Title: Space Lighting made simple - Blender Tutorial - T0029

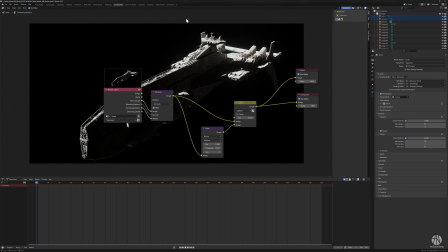[8:17]
I just put it in Blender, so if I do clips and whatnot, it would come out together.
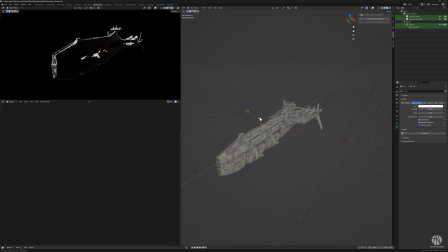[8:21]
But yeah, that's really the key. Really simple. Super bright core parallel light that's really powerful. Here it's 50. Make sure your albedo and the texture is quite bright, not white, but certainly not 50% gray, like quite bright.
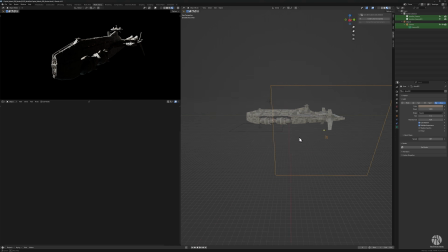[8:38]
Have a big, basically the size of your object bounce light, so to fill the empty void, and then have I guess this is really sort of almost the same size, a rim light that you can use to accent
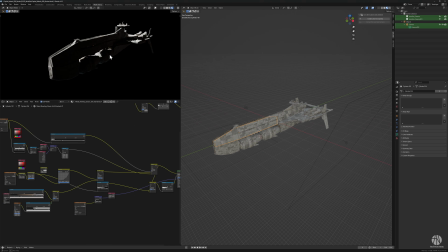[8:55]
the outline of your ship. Then you have the foundations for really perfect space lighting, and these are the rules I adhere to always.
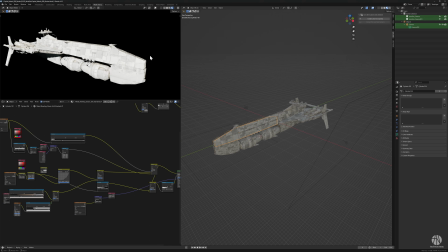[9:03]
And I would usually avoid having lighting straight on like this, and in that case actually I would lower the brightness of the sun, but I don't, it looks a little flat to me.
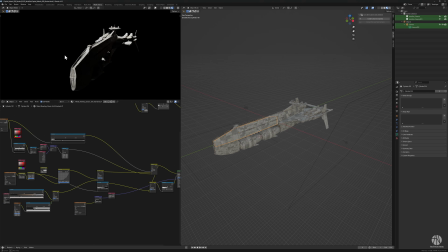[9:15]
I usually try to boost the light so it's overpowered, and then show most of the ship in sort of a subtle dark shade, so that you get to experience the bounce lights and all that stuff,
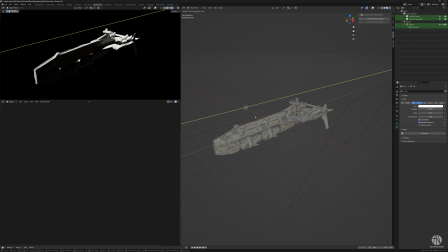[9:29]
all that good fun stuff. Here you can see what I mean with those bounce lights in on this one.
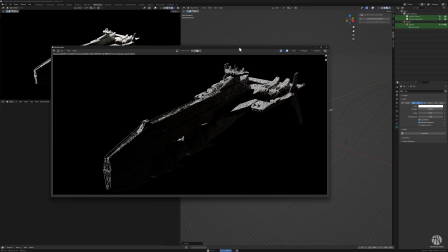Yeah, so that's my 3 rules for perfect space lighting. Pretty simple, really strong sunlight, like stronger than you think. The strength of that light will give you ample opportunity to make interesting compositions with it. If the camera is viewing the object as the same direction as the light, you need to turn it down, because of course, usually camera adaptation and whatnot would make the object appear differently. I like the sunlight really, really bright and crispy. Make sure that the texture is relatively bright, so you get a lot of bounce. Lots of good opportunities there. Big soft fill light, can be cold, can be warm, depending on maybe you have a planet nearby that'll bounce on the object. Maybe not, maybe you just cheat because you need a little bit of fill. Subtle rim light if needed. You can even make that with a spotlight or another sunlight as well if you want to make that super, super crisp along the entirety of the outline of the ship. And then add bloom settings either in post or in Blender to suit your liking. Again, helping to give the sensation of the sun being super, super bright. And that's really it. That's my playbook. And that's how it starts and that's how it ends. See you next time. No, not see you next time. If you want to see how I built the ship in the video, you can check it here. See you next time.